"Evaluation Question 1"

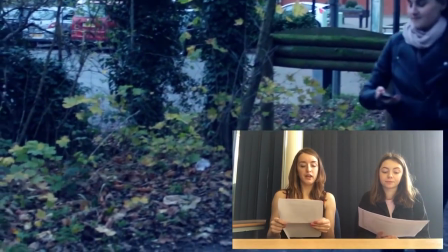Today we'll be answering the question of, in what ways does your media product use, develop or challenge forms and conventions of real media products like music, setting, location, camera shot, mise-en-scène and characters?
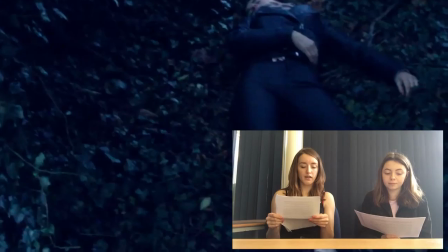This is our evaluation question number 1. Okay, so I'll discuss music first.
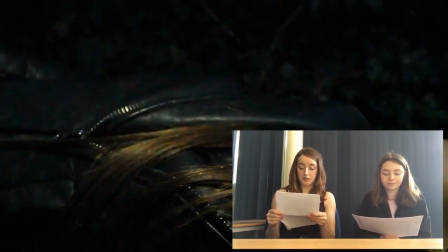When researching into the music that thriller films used, I found that the common convention of a thriller film was to use tense music, which therefore leaves you in suspense throughout. Because of this research, we decided to use similar music in our own film, which will convey the same feelings.
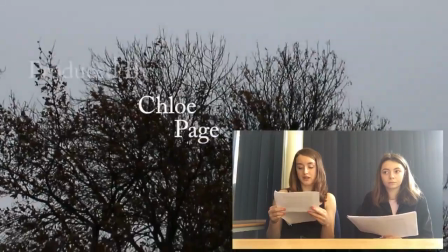Most films use both diegetic and non-diegetic sounds, which add effects to certain scenes.
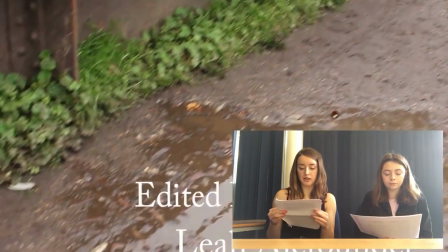For example, in ours, we had non-diegetic background music, which adds tension and leaves the audience wondering what will happen next.
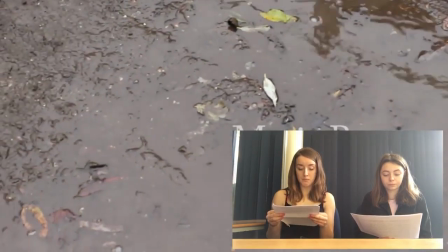Then you have the simple diegetic sounds of people speaking and walking, and the general noises of the outside.
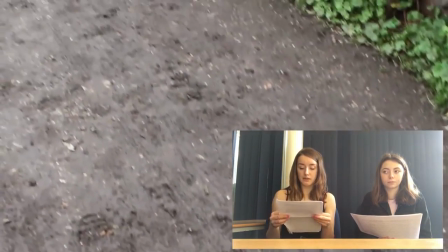Although we do have some dialogue, we limited it as it raises suspense throughout the film.
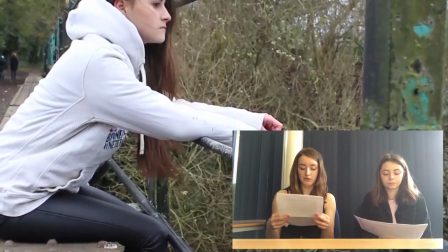The silence and the background music we used, we felt had enough of an effect on the audience that therefore we didn't need to use lots of dialogue,
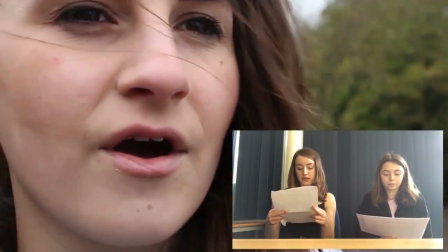and limited it down to a couple of phrases. Throughout my research, I noticed that thriller films don't use too much dialogue,
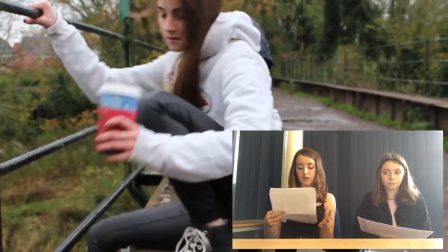as background music and sound add enough effect, and dialogue can sometimes take away from the audience feeling tense and nervous.
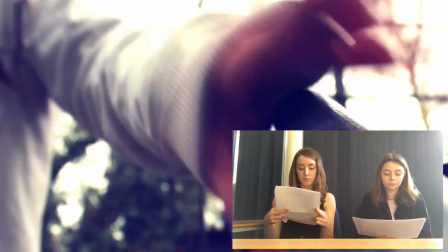The music used for the background music is parallel, because from my research I felt parallel had the best effect compared to contrapuntal music,
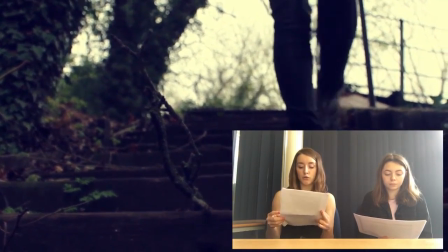and it suited our overall idea of a thriller film much better.
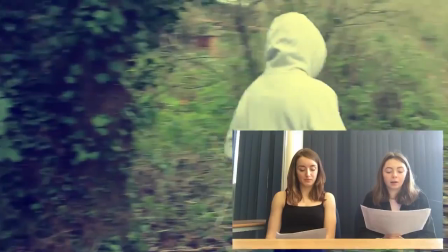We chose the victim character to be a girl because it is renowned in thriller films that
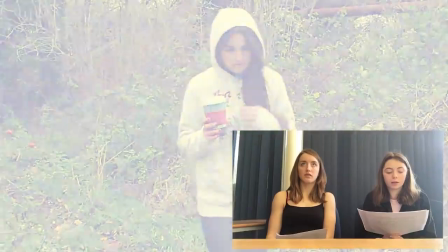the girl is the victim and is portrayed as the more weaker, vulnerable sex.
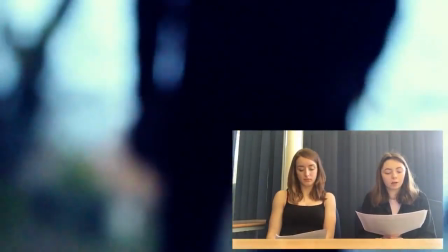By doing this, we went along with the media conventions.
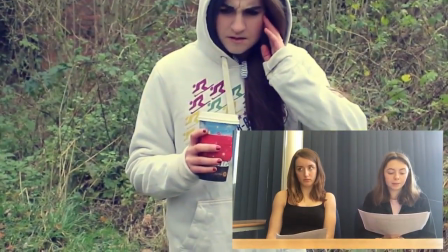This could have made our thriller film more intense because it can make the audience feel more on edge,
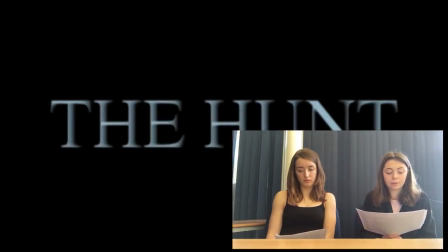as their views given to them by the film industry on women suggest that they would feel more tension as they are aware of the state of the person being more vulnerable. Choosing a male villain just exaggerated the vulnerability of the victim,
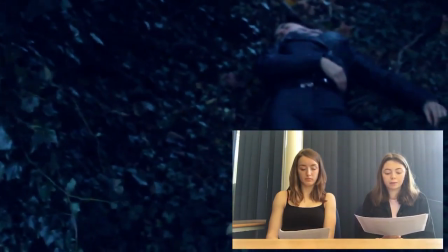also making him seem more evil because the male is portrayed as the antagonist.
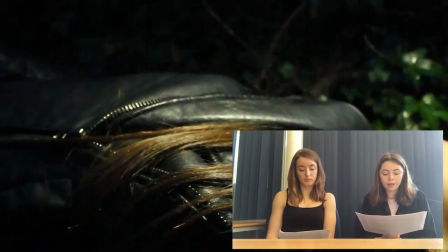We chose characters to have a casual costume to demonstrate a more realistic choice of life.
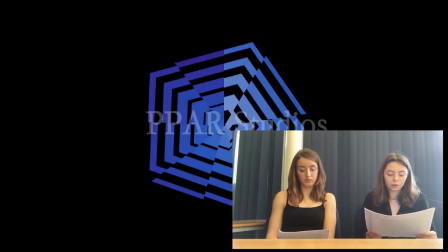We chose this because a lot of thriller films
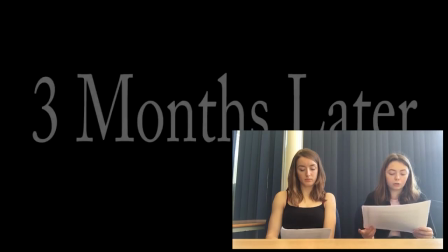have costumes that don't distinguish between bad or good.
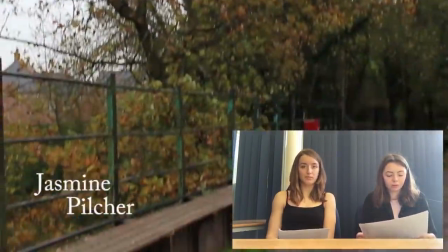We chose to have natural lighting throughout most of the film because it portrays the film more realistic to the audience, making it easier for them to relate.
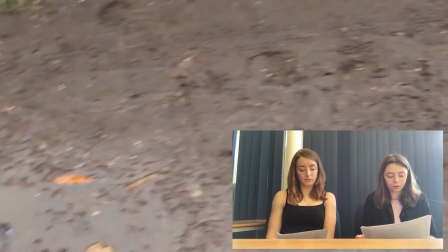We decided to change the lighting after she drank the coffee to show the audience that something was wrong.
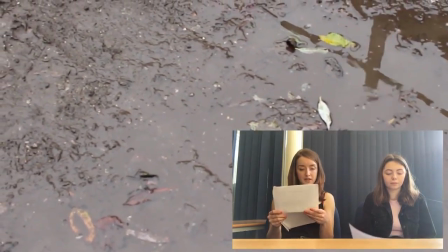I will now discuss camera shots.
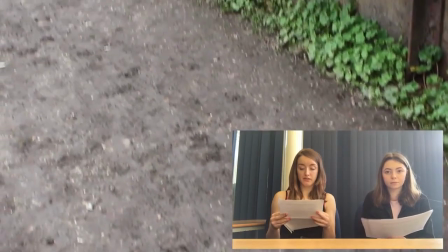We used multiple camera shots to add different effects throughout the film, such as panning shot,
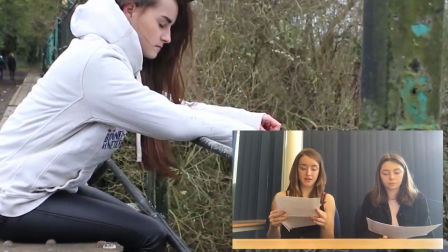worm's eye view, long shot, point of view, over shoulder, bird's eye, close up, tracking shot, tilt up, close up,
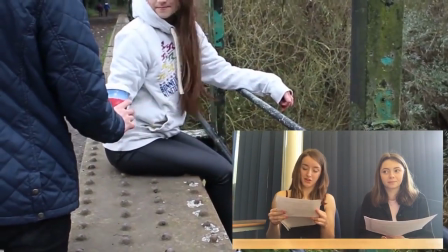focus shot, tilt up, close up, focus shot again, and mid shot and tilt up pan.
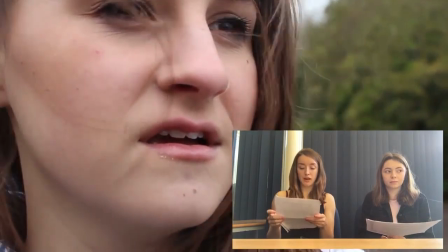By using these different shots, it shows skill and adds to the overall effect and emotion added to the final film.
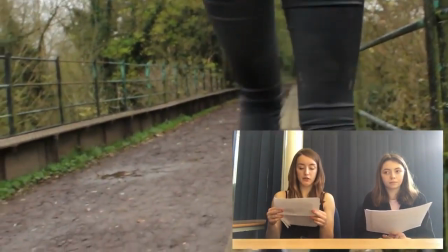Shots such as a tracking shot are used to make the audience feel on edge, or a point of view shot.
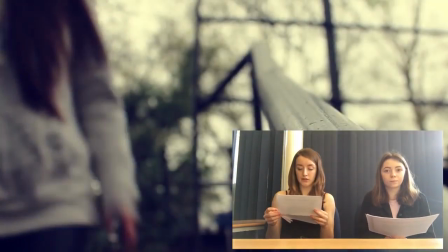This would be a convention of a thriller film, as lots of thriller films use this technique to make the viewers feel tense,
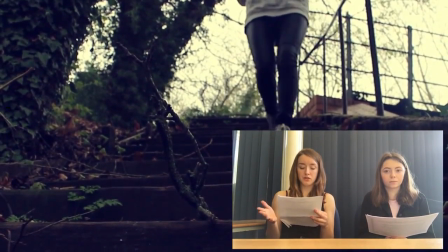as it's like they're in the film, so it's more personal to them, which engages them more.
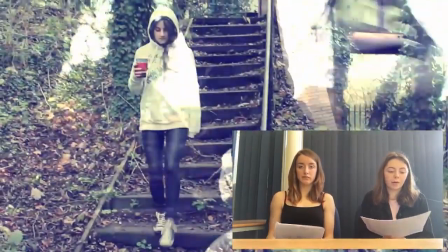So I'm talking about location and setting.
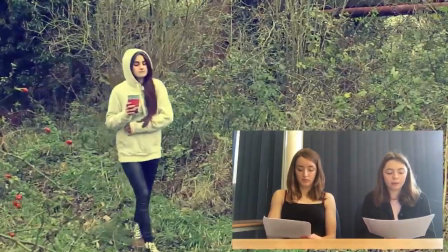The setting in our media film is set in a rural place, which is a thriller convention, as some thriller films are set in rural areas.
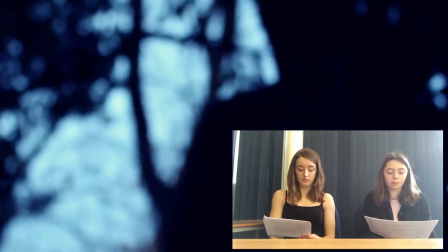We chose to use a rural area for our location, as when doing our research and planning, we noticed that it was less common for thriller films to be set in rural areas.
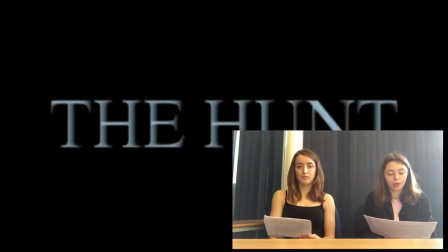Most thriller films are set in urban areas, contain a lot of action, whereas thriller films set in rural areas focus more on a story and have less action.
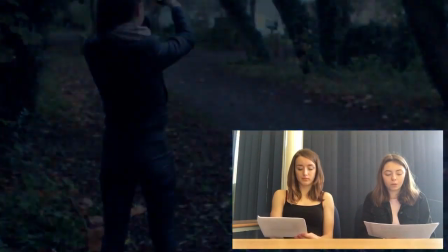As our film doesn't have a lot of fast-paced action, we chose to set it in an area to focus on the story.
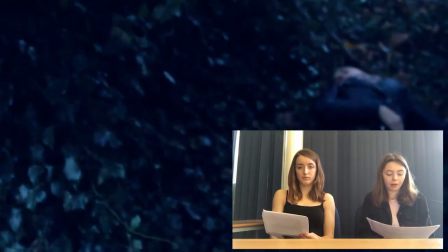The reasoning for this is to make our film stand out more with an unusual choice of location.
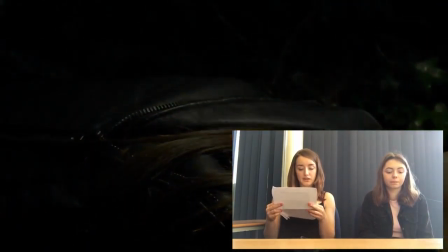I will now talk about characters and mise-en-scène. We had two characters, a female called Libby and her male friend.
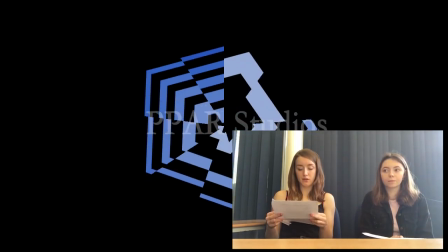The characters were a big convention for thriller film, as the female was presented as the victim,
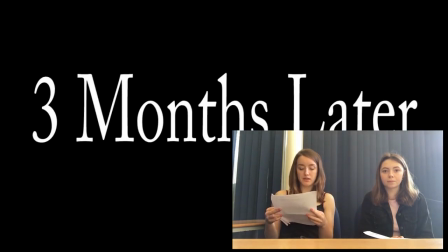which is stereotypical of thriller films and was a key convention that we decided to use.
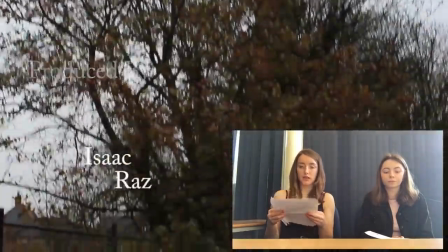The male actor was the antagonist, which also fit into the convention, as there seemed to be more of a villain.
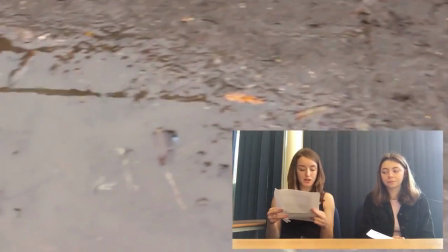Mise-en-scène is subjects such as setting, colour, costume, props, facial expression, body language, hair and makeup and lighting, many of which I've already mentioned.
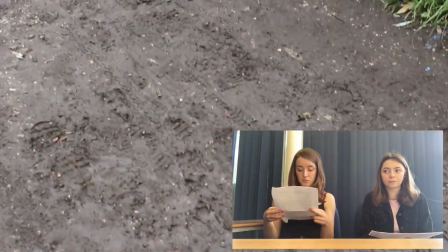The clothing we dressed them in was a convention of a thriller film.
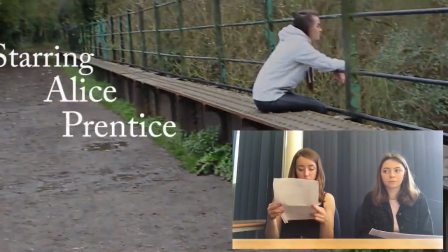The clothing worn was a casual outfit that you might wear normally.
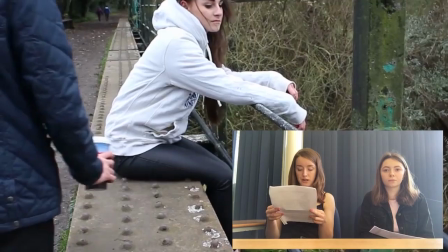This is a convention as many thriller films use normal casual outfits, so that therefore the films seem more like a real life situation,
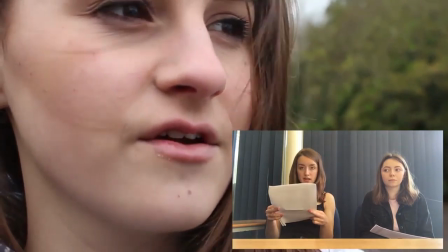which will make the film more interesting and realistic for the audience to watch.
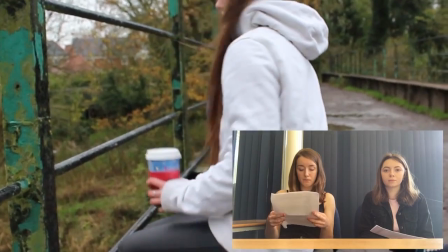We used natural lighting as it was set outside like most thriller films would.
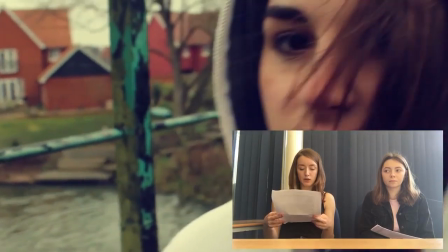We tried to get our actors to act quite down and worried throughout the film,
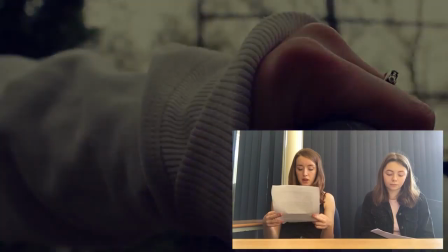as this is what you'd expect from a thriller film, which therefore is a convention again.
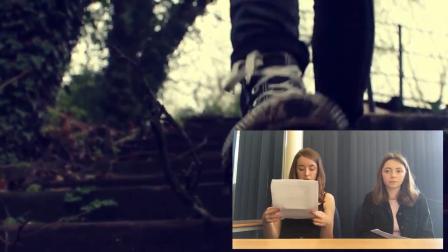The reason you would expect this is because stereotypically a thriller film is not a happy film, and usually something bad will happen,
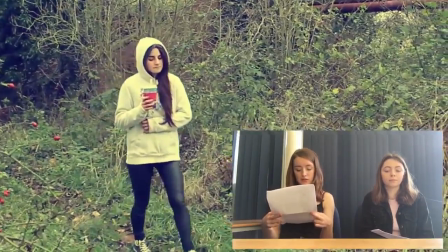so therefore to keep in the theme of this, we tried to get our actors to represent this emotion through their facial expression and their body language throughout.
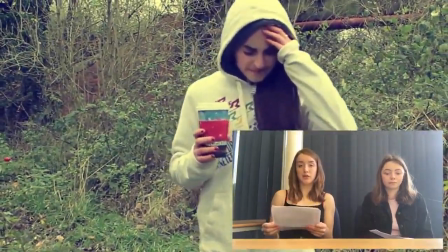Thank you.